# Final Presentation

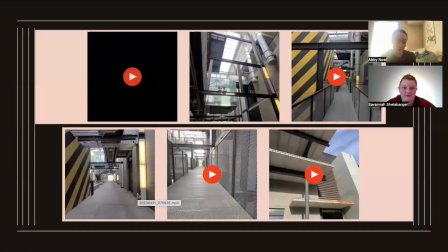[4:09]
This is where scenes from the remake were filmed for the Tokyo Story portions of the short film.
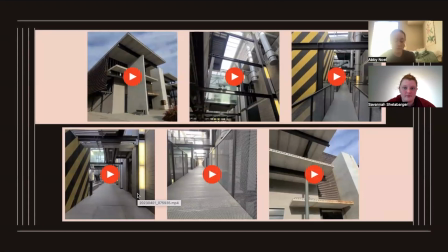[4:14]
This location was utilized due to its many corridors, busy walls, and long walkways.
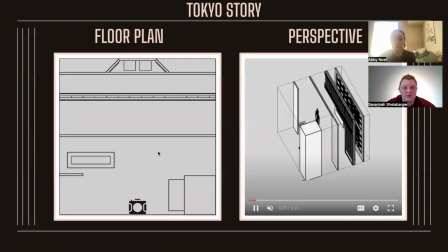[4:20]
The Shadowbox animation identified how changing perspectives can present new schemata to the audience.
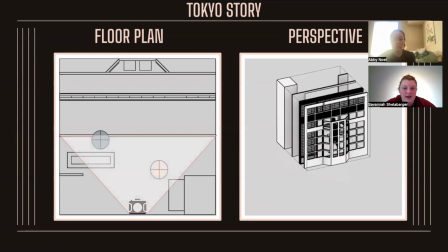[4:27]
The same concept is apparent in the compiled frames here. The camera is located in the same place, but views the space from different angles.
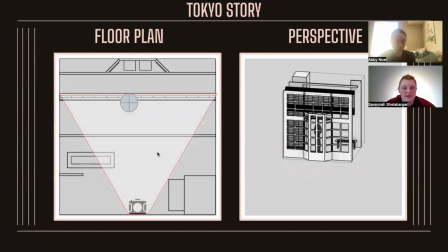[4:35]
From this, the architectural space is warped and imbued with the emotions of the characters as they move.
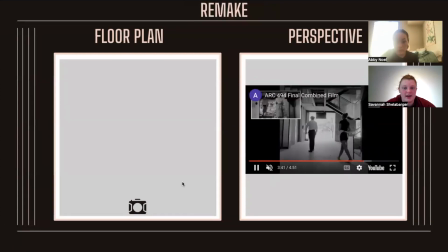[4:43]
The remake is just as dramatic as the original version and is created in the likeness of staying true to different frame sizing and the characters move through space. A stylistic choice in this was to not focus on the light of the outdoors until he had reached that point, to
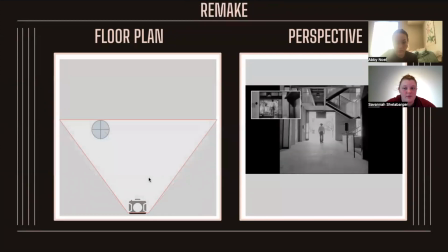[4:59]
make it even more dramatic and draw emotion from natural circumstances.
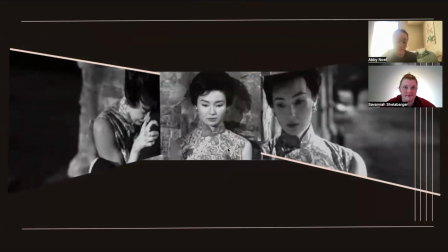[5:08]
The same focus on aesthetics, dramatism, and similarities is reflected in the movie analysis of In the Mood for Love. This series of combined frames identifies how different camera perspectives, even when the camera is located at the same origin, can develop both the space and the characters, warping the original intent.
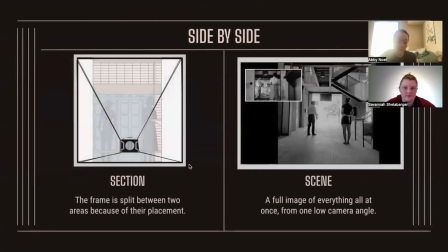[5:29]
Notice the camera height in the section drawing of the first frame of the sequence. It will remain at this position for the entirety of the scene. The camera is capturing the whole picture, but the space between Koichi and Fumiko tells different stories. Koichi is further away from the camera with his back to her, and she seems smaller because he was within a different frame,
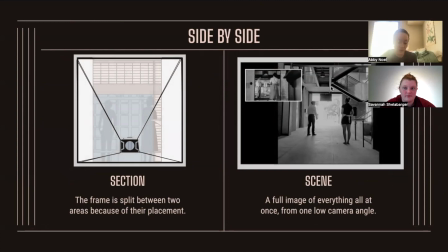[5:48]
whereas Fumiko is closer to the entrance and camera in a wide open and taller space.
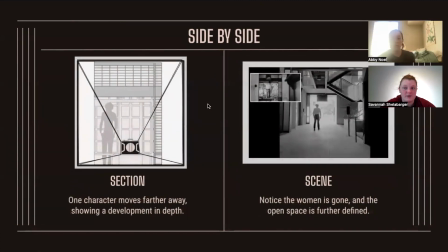[5:53]
Once Fumiko left the scene, the frame of reference became Kyoki in relation to the wall height he was standing within. This better represents how Fumiko's absence in space and the development of depth from Kyoki's distance creates a bigger picture even though the camera has not moved.
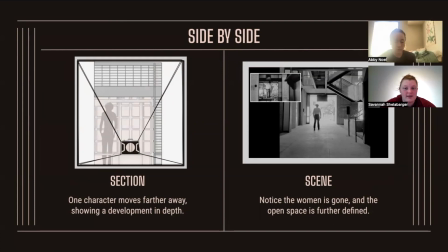[6:10]
This depth was replicated in ITBS2 as the extrusions from the walls acted as different frames as he passed through them.
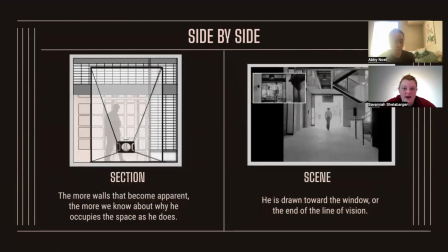[6:19]
The more walls that are revealed to the audience, the more information the viewer has to infer why Kyoki occupies the space in the manner that he does. The progression of layers of walls and his movement through them indicates a clear line of vision from the camera point to the window at the end where Kyoki is heading.
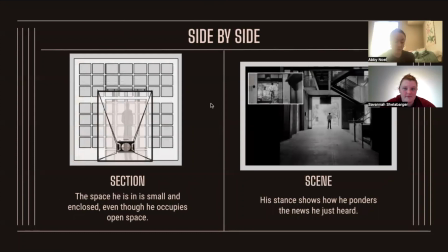[6:38]
Kyoki arrives at the edge of the windowsill, standing still and looking small. Jackson arrives at the end of the hallway, standing still and looking small. The frame of the window and the distance from the camera makes this so.
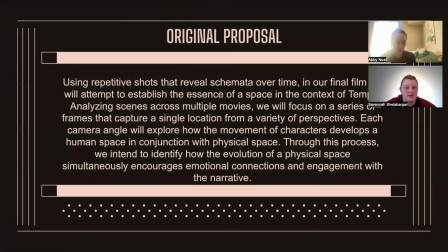[6:51]
The proposal for this final movie focused on using a series of frames to capture a single location in each movie from a variety of perspectives using the ASU campus. Our original proposal stated, using repetitive shots that reveal schemata over time, in our final film, we will attempt to establish the essence of a space in the context of Tempe.
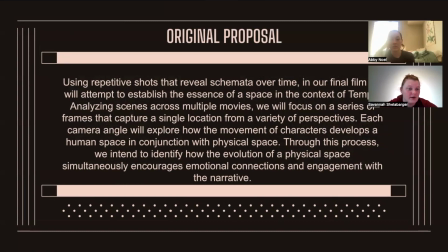[7:11]
Analyzing scenes across multiple movies, we will focus on a series of frames that will capture a single location from a variety of perspectives. Each camera angle will explore how the movement of characters develops a human space in conjunction with physical space. Through this process, we intend to identify how the evolution of a physical space
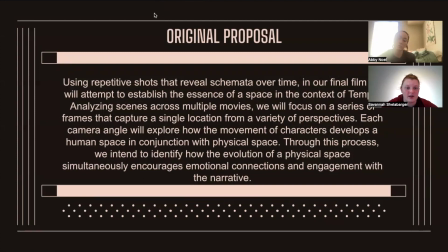[7:29]
simultaneously encourages emotional connections and engagement with the narrative.
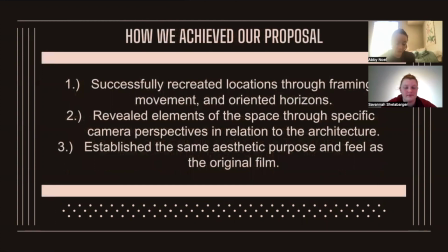[7:35]
We believe we achieve this evolution of physical space by replicating In the Mood for Love and Tokyo Story at the Latiev Course Hall and Interdisciplinary Sciences and Technologies Building 2. Here, camera shots were recreated to identify how the evolution of a physical space simultaneously encourages emotional connections and engagement with the narrative.
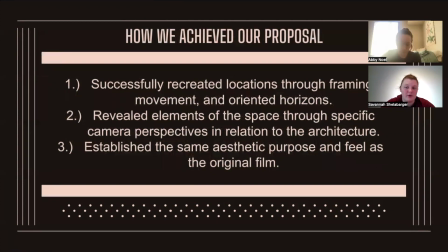[7:56]
Locations were successfully recreated frame by frame with proper movement and oriented horizons. Schemata was revealed by the same camera perspectives as the original films in relation to architecture.
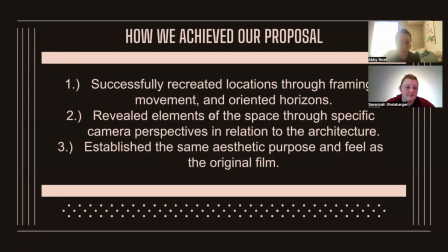[8:07]
The same aesthetic designs were upheld throughout the new compiled film. Thank you for listening to our presentation on repetitive framing in film.